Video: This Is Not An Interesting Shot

This is not a very interesting shot. It just isn't. There's nothing really to draw your eyes to. I mean, you'll get bored of looking at my face after a little while. So many YouTubers have their videos just this for so long. And back in the day they used to make it interesting. The only way they knew how, which was every five seconds, they would cut and they'd be over here. And then they would cut and they would be over here. And then they would cut and be over here. Or over here. Or over here. You know it's just kind of bullshit. It was just a gimmick and it kind of stopped because everyone sort of realized there was a bit of a gimmick and it was a boring way to make videos interesting. It was not actually interesting. It just had the illusion of interest. Your brain is hardwired to look right here at my face. You are born with a preference for human faces. You're just like two eyes and a mouth. That's why you see it everywhere. If I do, I don't know, if I do this. You see a face. It doesn't look anything like a face. The proportions are all wrong. Eyes aren't just dots. They've got all this complicated stuff. When have you ever seen a mouth that looks exactly like that? Never. But your brain is predetermined. It's made to look for faces. And that's why we can just about stand watching a video that looks like this. Because you've got a face, right? And what really matters is never the video. What matters is actually the words that I'm saying, right? Of course, we all know this. You don't watch a video in general to watch the video. You watch it because you want to know what I'm saying. You want to listen to me. You want to hear my words. You want to know what's going on in here. Or maybe you want to know what's going on in there. But I'll get to that. So this is not a very interesting shot. How can I fix that? How can I make it a more interesting shot? You know, I have my methods, but let's look at some of the history.
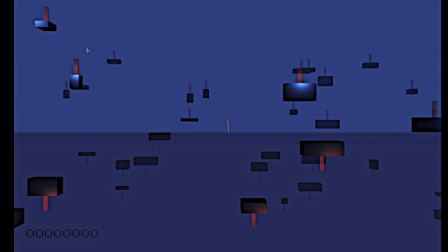Maybe I should should do this now this is much better look you got all sorts of visually interesting stuff to do see
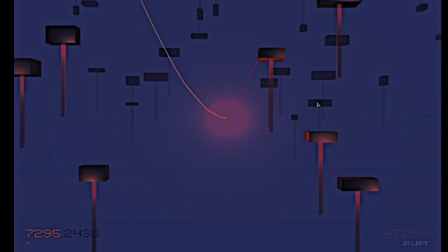games are designed from the ground up to be visually interesting right this game is incredibly visually interesting you got all sorts of shit moving around the screen even the cameras moving
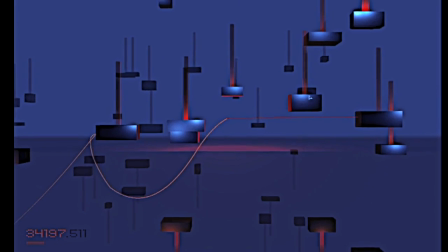I can't do that I can't have a camera move this isn't a film I don't have a camera operator I'm not Casey Neistat I can't move my camera around
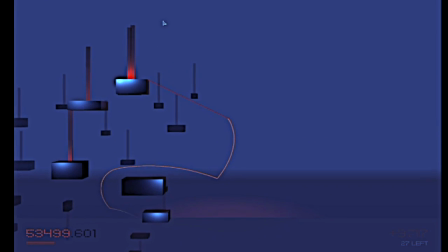so this is great look you got the environments changing as the camera moves from left to right plus there's another narrative to follow there's
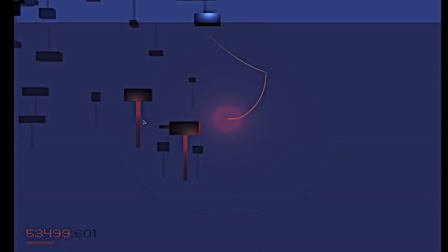a B plot because you can actually follow what's going on in the game as a secondary plot to what I'm saying,
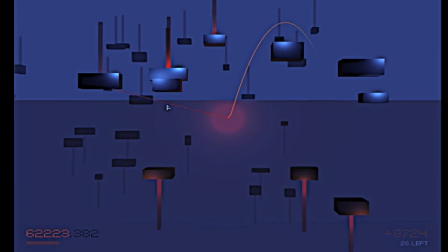which instantly makes the video way easier to watch, right? Because not only do you now have to pay attention to my words, you have something extra to entertain you.
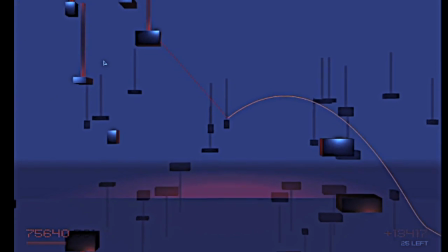You can actually pay attention to the gameplay. And a lot of YouTubers have done this throughout the years.
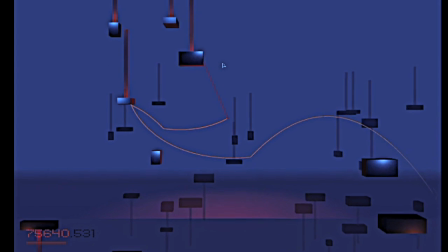A lot of YouTubers have done this throughout the years.
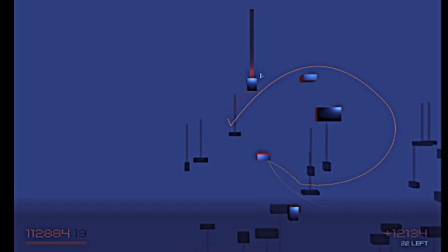In fact, for a long time, it was the most popular, or in fact, it might still even be the most popular way to just simply say your thoughts. How many times have you clicked on a channel or a video with an interesting title or thumbnail and you're expecting to hear some sort of insightful vlog or
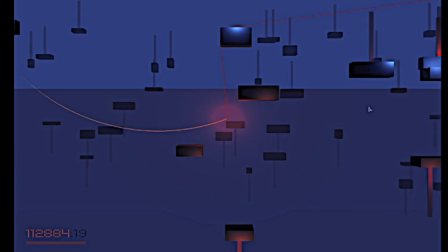commentary or maybe even some sort of mini documentary and instead what you get is some dude playing Call of Duty and rambling about that time
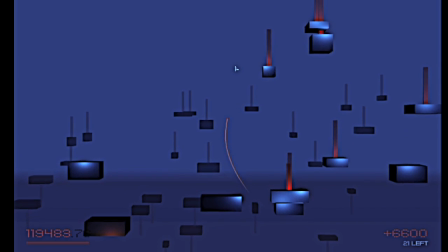his girlfriend broke up with him or that time his mum caught him smoking weed. How many times has that happened to you?
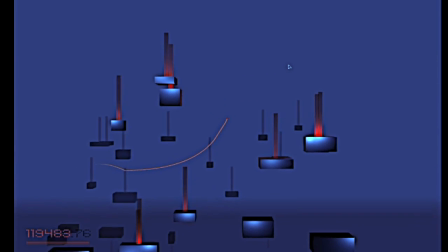Maybe never, maybe this is just a me thing that I'm applying to everyone else but I'm going to take a wild guess and say that I am not the first person to have experienced that.
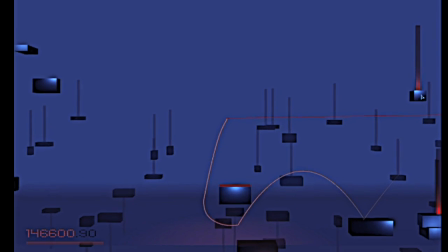In fact a lot of YouTube channels that went on to become pretty big started off by doing that.
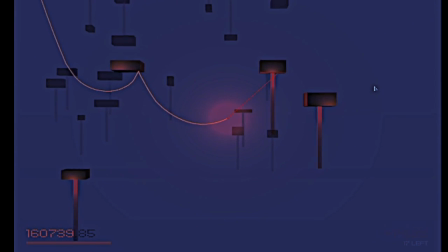For example The Syndicate Project who you may know from being involved in a pretty big scandal a little while
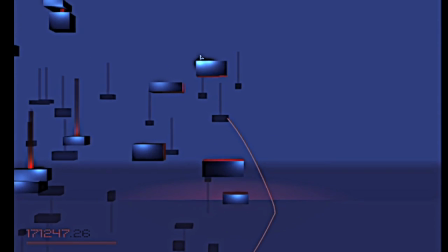ago with regards to a counter-strike gambling website that he hadn't admitted that he owned or some bullshit like that.
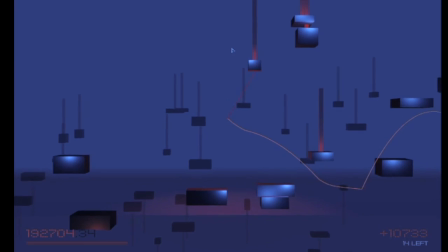I don't remember. He started off by doing the exact same thing.
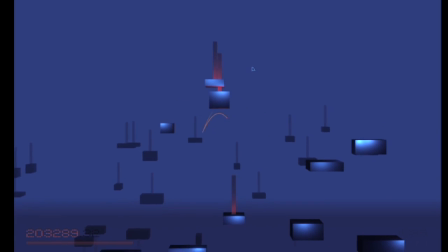His original thing was he would record Call of Duty and commentate over it separately. Not like I'm doing now because I'm actually commentating over it live because I couldn't be bothered to put in the effort to go back and re-record audio over this footage.
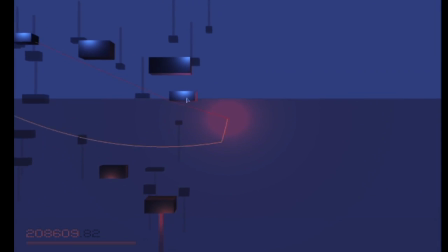So I'm just playing at the same time as I talk.